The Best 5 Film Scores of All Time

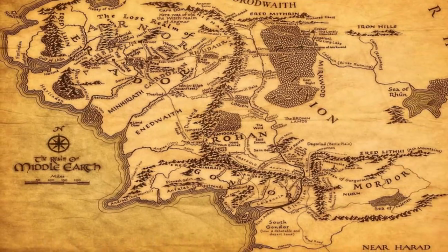244s
Even if some audience members may not remember all of the exotic names of the locations and characters, the music can at least provoke a recognition of location.
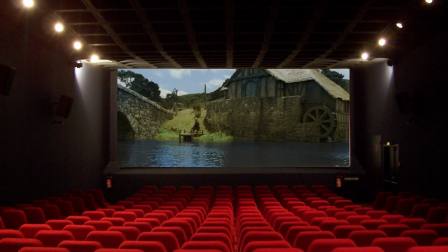252s
The first significant location the audience sees in The Fellowship of the Ring is the Shire, home of Bilbo and Frodo Baggins, and the rest of the Hobbits of Middle-earth.
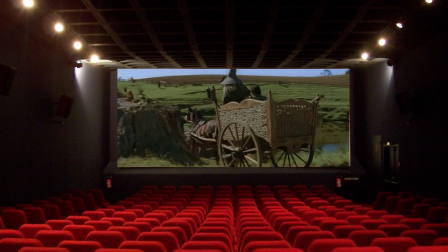260s
The music used to represent the Shire is perhaps the most well-known from the 6 films.
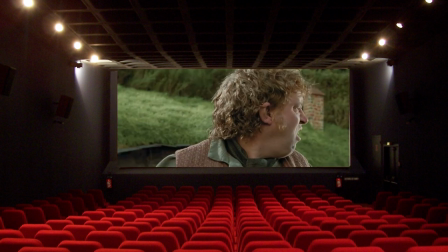263s
The tin whistle is used to evoke a certain Celtic atmosphere, and it's not unreasonable to make the strong link between the Shire and the United Kingdom,
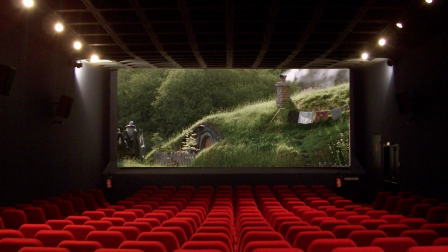271s
particularly the countryside in the Midlands and southern England where Tolkien grew up.
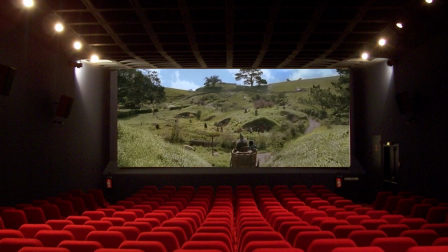275s
More broadly, the landscapes of Middle-earth are represented musically in a way which immerses the audience in the expansive world Tolkien and then Jackson created.
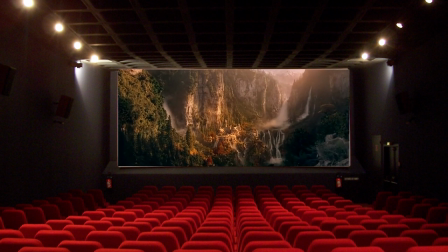283s
The elves in their valley home of Rivendell saw Shaw creating musical exoticism, using harmonies which have a somewhat eastern feel, with ethereal female voices accompanying swelling string arpeggios and chimes.
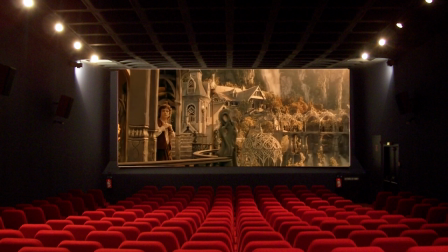294s
Howard Shore elevated himself to the highest echelons of the film composer world with his remarkable scores for all six of the Tolkien adaptations.
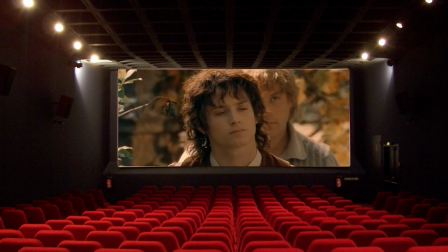302s
He approached it with enthusiasm, sincerity, and immersed himself in Jackson's recreation of Middle-earth.
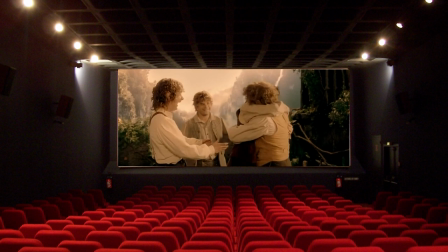308s
The music is undoubtedly a key aspect of the films and their success, and the music has entered the film music canon alongside the many great scores which preceded it.
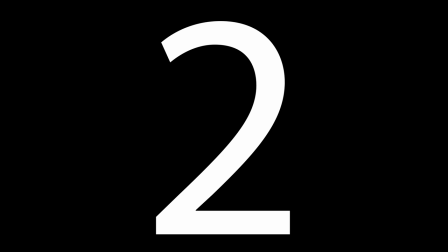316s
Number 2. Star Wars.
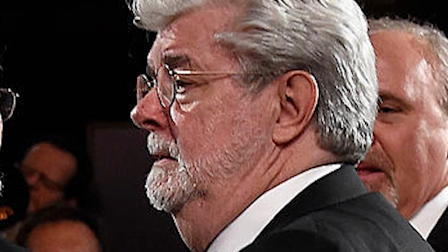318s
The main theme to Star Wars, arguably one of the most famous film themes across the history of the medium, opens all 9 Star Wars films across 3 trilogies.
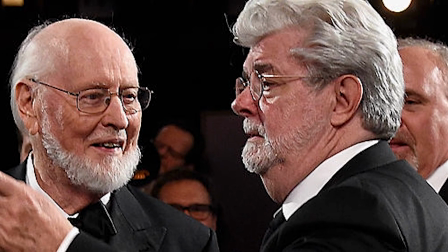327s
The opening brass chord, almost pinning the audience back in their movie theatre seating, is emphasised even more by the silence which precedes it.
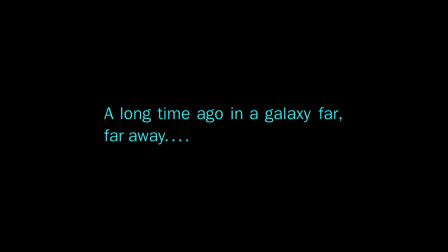335s
A long time ago in a galaxy far, far away fades to black, and then we hear it,
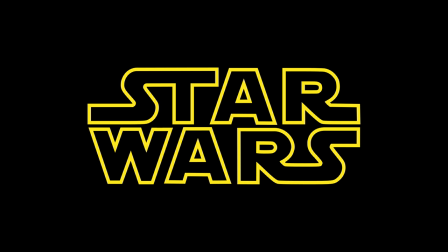340s
a fortissimo assault on our auditory nerves as the words Star Wars appear, along with Williams' triumphant fanfare-esque introduction to the main theme.
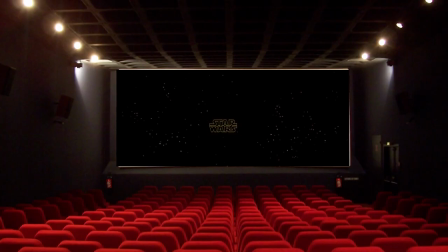348s
The scrolling text outlining the context of the plot, a cinematic technique now synonymous with the Star Wars series, accompanies the main theme, until it fades out as the camera pans to a behemoth of a spaceship entering the frame.
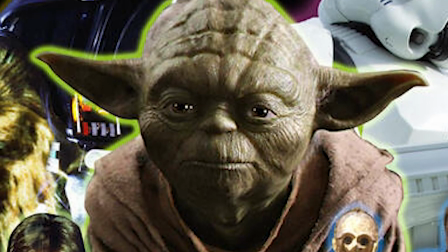361s
Aside from the main theme, the Star Wars films have a catalogue of musical themes or leitmotifs for characters and locations.
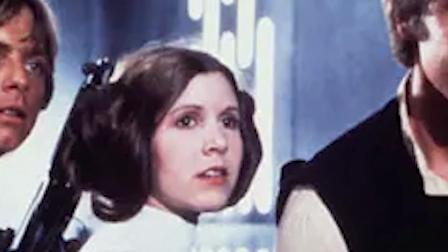367s
Princess Leia, for example, has her own theme, but also one which links her romantically to Han Solo.
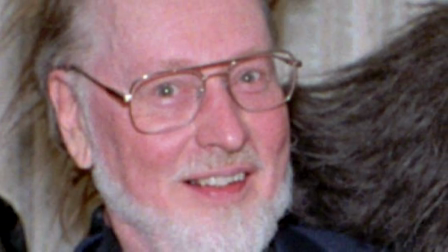373s
Every key character is represented musically. It's clear that the comprehensive score by Williams does more than simply accompany the visual and narrative.
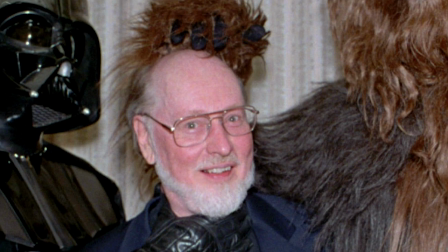381s
In Star Wars, the music is woven into the film so tightly that it becomes impossible to imagine the film without the score.
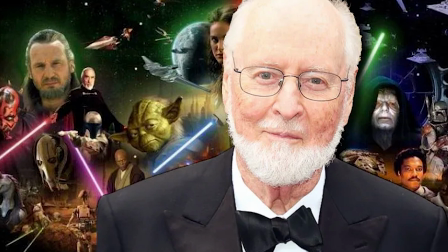387s
The music follows the character's narrative arc throughout, and becomes an immovable feature of these science fiction classics.
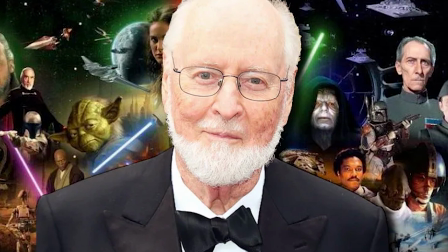393s
Indeed, the American Film Institute named it number 1 in their list of best American film scores,
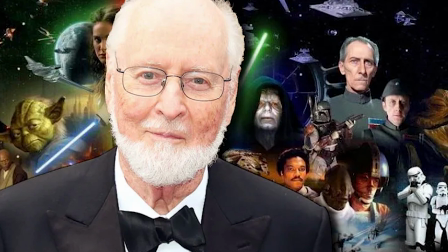398s
and the Library of Congress have included it in their National Recording Registry due to its significance.
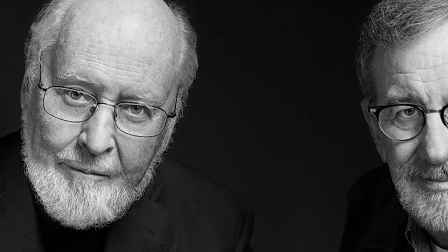403s
Number 1. E.T. The score to E.T. was composed by John Williams, and was his 6th collaboration with Steven Spielberg.
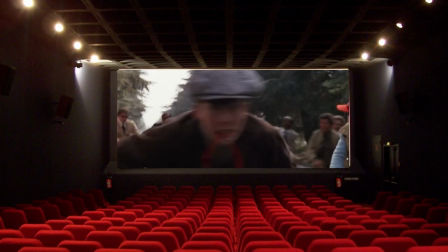411s
The main theme can be considered one of Williams' most memorable, with soaring strings, majestic horns,
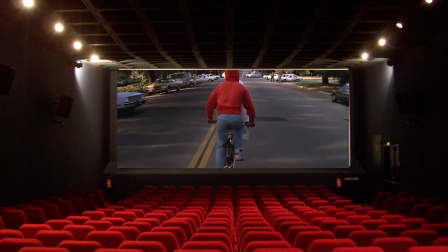416s
and poignant woodwind interludes utilising the full capacity of the orchestral palette to create an arresting underscore to a heartbreaking narrative.
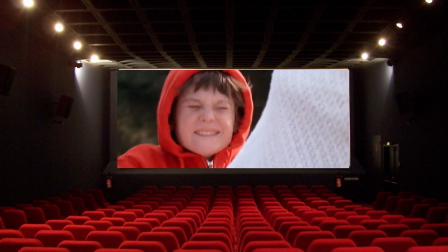424s
There are very few film music programmes at schools or universities that do not reference the main theme from E.T. at some point in the syllabus.
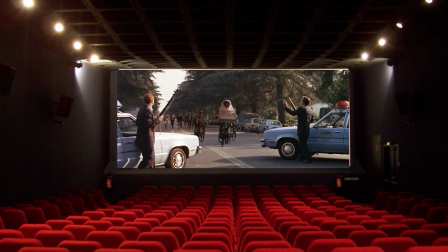431s
It truly encompasses Williams' neoclassical or neo-romantic style to
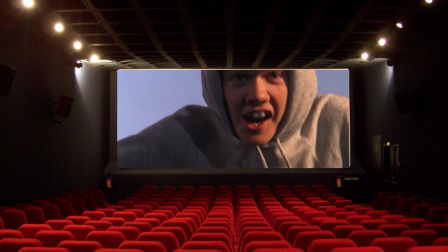436s
such a degree of perfection that if film music were allowed one entry in a time capsule,
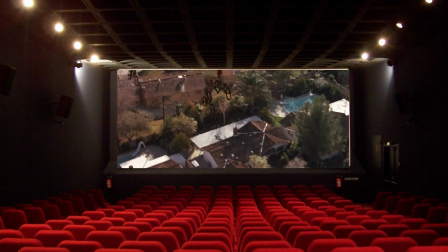440s
this score would be one of the very top contenders.
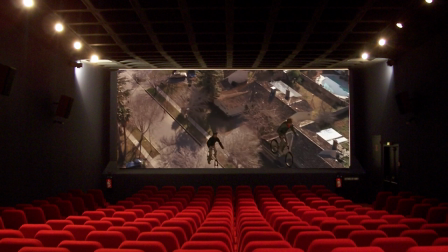443s
The use of the solo flute to depict E.T. gives the alien character a warmth and likeability that was imperative to the success of the film,
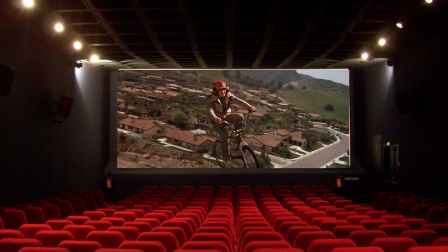450s
and perhaps as effectively as the grandeur of the full orchestra, it offers an emotional connection to the character and his plight.
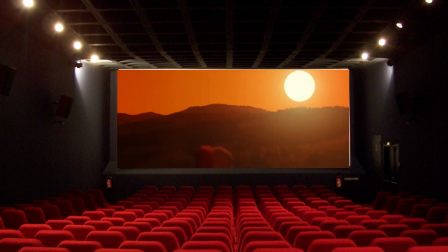456s
The finale to the film sees a spaceship return to Earth to collect E.T. and return him home, and he says his famous farewell to Elliot.
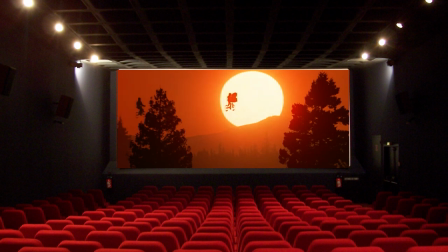464s
The chase scene which precedes this moment is arguably the finest music ever written for such a scene,
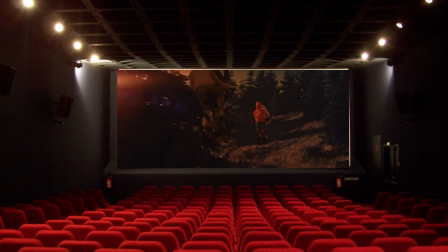469s
with the emotion building in the score until the almost inconceivably heartbreaking moment where E.T. departs.
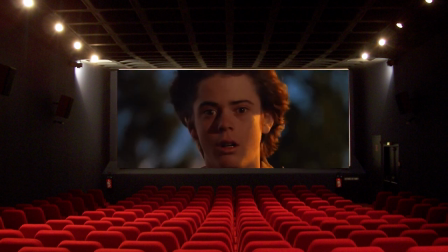474s
It's difficult to exemplify any scene in any film where music and image work so intensely together to leave movie theatres without a dry eye.
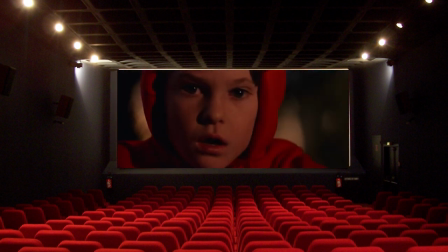482s
It's truly a moment where Spielberg and Williams combine their genial talents to create a masterpiece of emotive cinema.
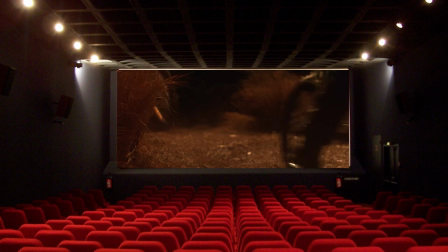489s
The versatility of Williams' score really highlights him as a master of his trade.